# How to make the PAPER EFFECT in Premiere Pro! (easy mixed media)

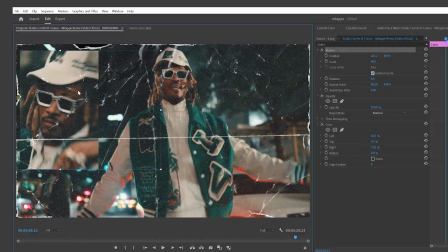(4:07)
I'm gonna click on motion and then drag it to our top left here. And then just drag that to last the whole time because you don't want it to go away.
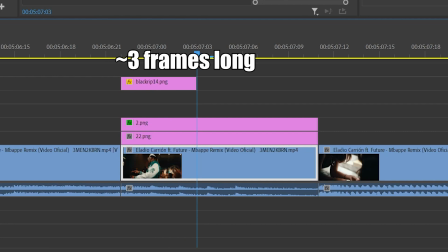(4:13)
And then I'm gonna cut the paper texture around three to four frames right when we want to introduce that next image.
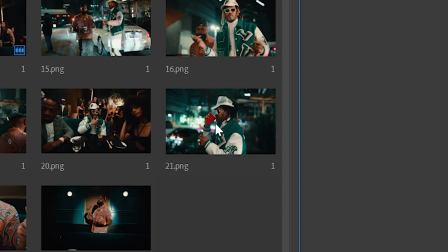(4:18)
So let's go ahead and find a still of future that we like. i think this one's cool of him sipping out the red solo again just
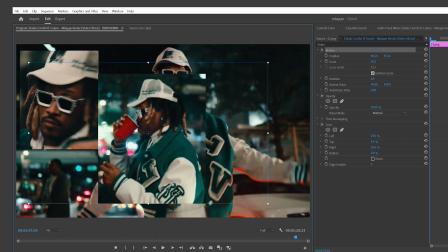(4:25)
dragging crop on here cropping it to our liking and putting it right there and then let's go ahead and find another paper texture now for this part
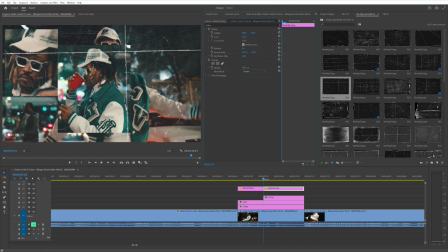(4:32)
i'm going to use my own and not use the exact same ones so i can create a little bit more unique of a transition and then let's go a few frames
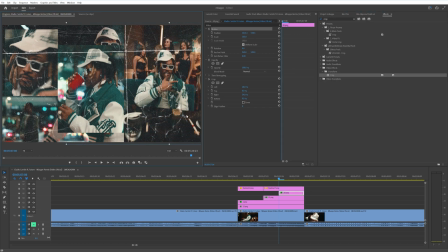(4:39)
forward snag another still of future and one thing i noticed is even though the layers were coming in in a specific order
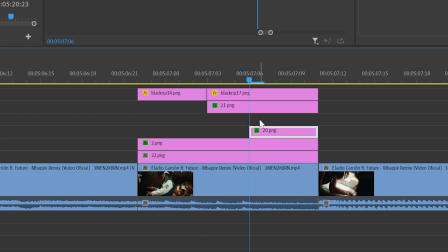(4:46)
they kind of stacked the images in a unique way so you can by changing the video track the layers on you can kind of
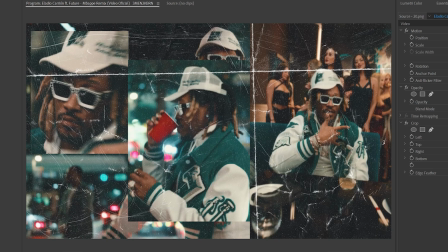(4:53)
you can see how I hit it behind or if you drag it above it's going to be above obviously there's just cool unique ways of kind of stacking it
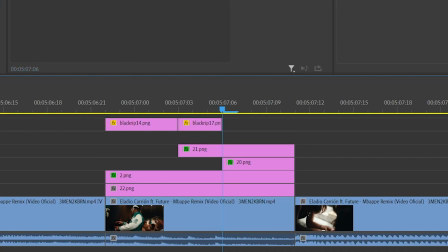(4:59)
and making it look a little bit more refreshing and then I'm going to cut the paper texture here and let's introduce like two other paper textures before it ends making
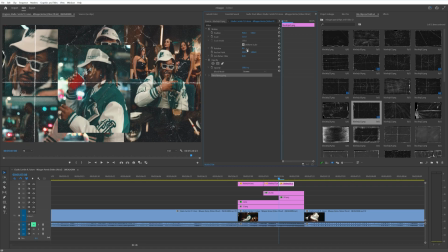(5:06)
sure that the blending mode is on screen for the paper textures and then let's do a one last one at the end here
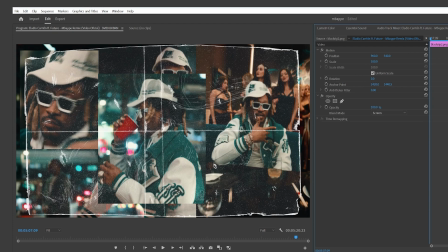(5:13)
and this one looks cool I like scaling it up so we see the edges a little bit but maybe not all of them so then when we play that we got a clean transition.
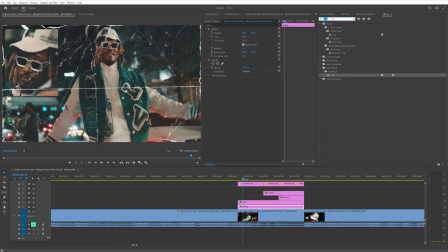(5:20)
If you can see in their transition, they have like this cool filter or whatever, and the photos are a little bit brighter. A way you can achieve that kind of look is you can drag a tint on to one of your images. And then for example, you could go to like orange and then just blend it how you want. And then you can also use Lumetri color to maybe make it a little bit brighter because it is a little dark. They actually had photos in there. So they had nice flashes and the subjects were illuminated a little bit more. So we can kind of artificially do that by using exposure in Lumetri Color.
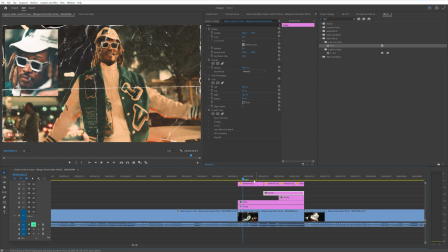(5:46)
So let's just copy that Lumetri Color to all of our images. That way, they're just a little bit brighter and kind of stand out more. Like always, you can add grain, you can add different tints, you can add different effects to these images. The general concept is that right there.
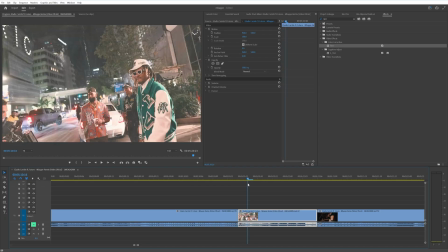(5:59)
Now it's time to break down the second transition. This one's my favorite because it kind of uses the scale of images differently.
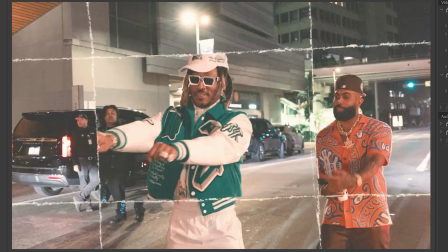(6:06)
You can see between these two frames kind of how future is a little bit bigger here and then goes down.
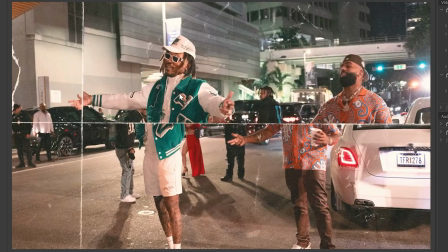(6:10)
And they do that throughout and kind of cut the images with the folds of the paper and I haven't really seen it be done like this it just adds the extra
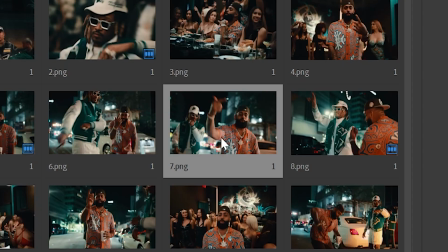(6:17)
illusion of like stacking paper or ripping it let's pick a picture and make it last like two to three frames and then
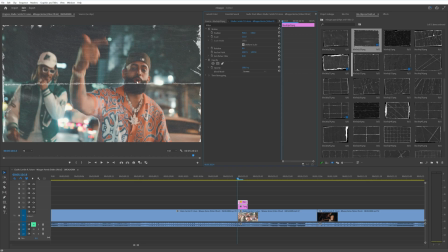(6:24)
let's bring in a paper texture for this one if you do want to split the image and scale it up I will recommend having a
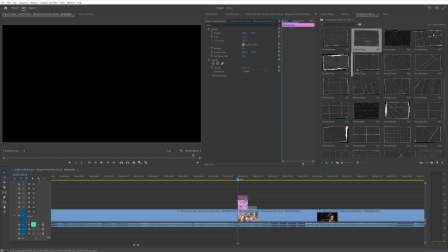(6:29)
paper texture that kind of has a line throughout that way it'll just help hide that illusion and then all you really want to do is just line up
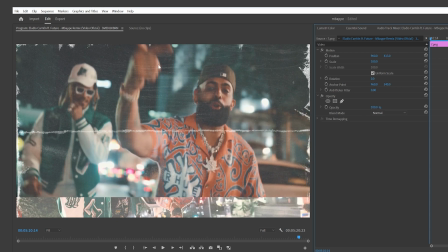(6:35)
one side of the image kind of where you want it to be so I want to make sure their faces are in frame and then holding alt on our keyboard and dragging up will allow you to duplicate the image and then let's just kind of scale it down here like this so there's
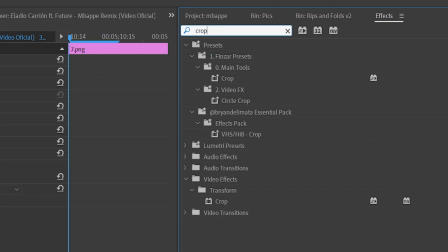(6:48)
now two of them and we can go ahead and use the crop effect and then i'm going to zoom out to 50 just so we can see a little
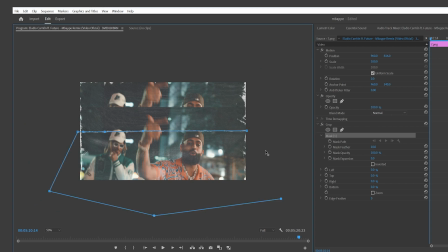(6:55)
bit better and then just using the pen tool and the crop effect go around turn it to invert and then slide the left to
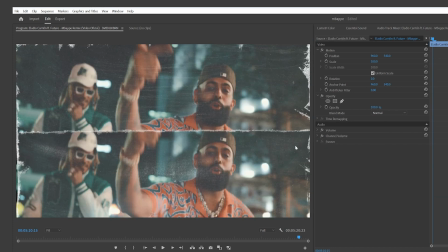(7:01)
100 that way it kind of erases it and now you can see it's split into two different images and it kind of looks like it's ripped on that piece of paper where it's split.
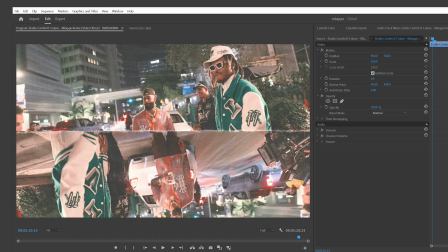(7:08)
In their example, they just flip the image upside down, which is also a cool use. You can kind of do whatever you really want.
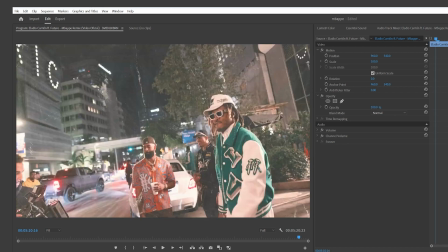(7:13)
Here, they kind of just went to a more basic image with just a paper texture on top.
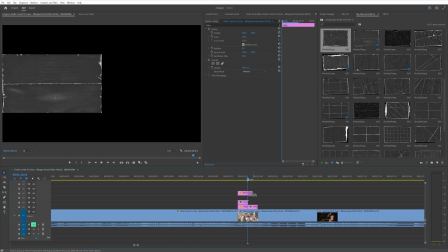(7:16)
So we could do something similar, go a few frames forward, and then just find a paper texture that we like, scale to frame size, and right to screen.
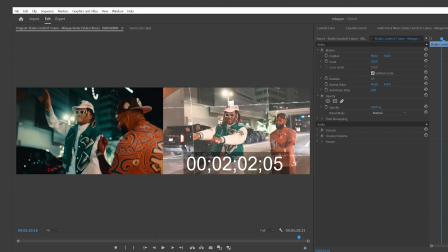(7:23)
And then here, they kind of introduced that scale effect. So let's go ahead and do that as well. Bring this to two frames, and then find a paper texture.
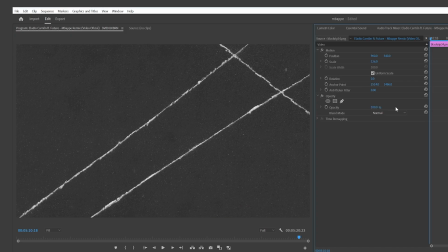(7:30)
Again, the lines are kind of necessary for this when you scale it differently. So let's go ahead and find a paper texture like this, use screen, and then duplicate the photo layer,
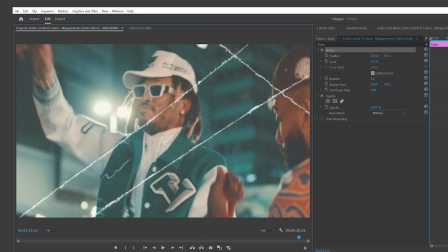(7:38)
and let's drag a future kind of right here like that, and then let's go ahead and use that crop effect. And then to sell the illusion of making it kind of like pop in and out, you want to use the same photo for double the length.
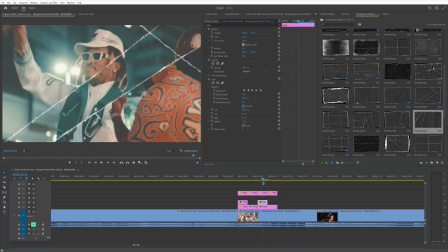(7:53)
So for example, we were doing two frames at a time, so now let's make it last four, but remove the scaled up version, this one right here, so it kind of looks like it pops down.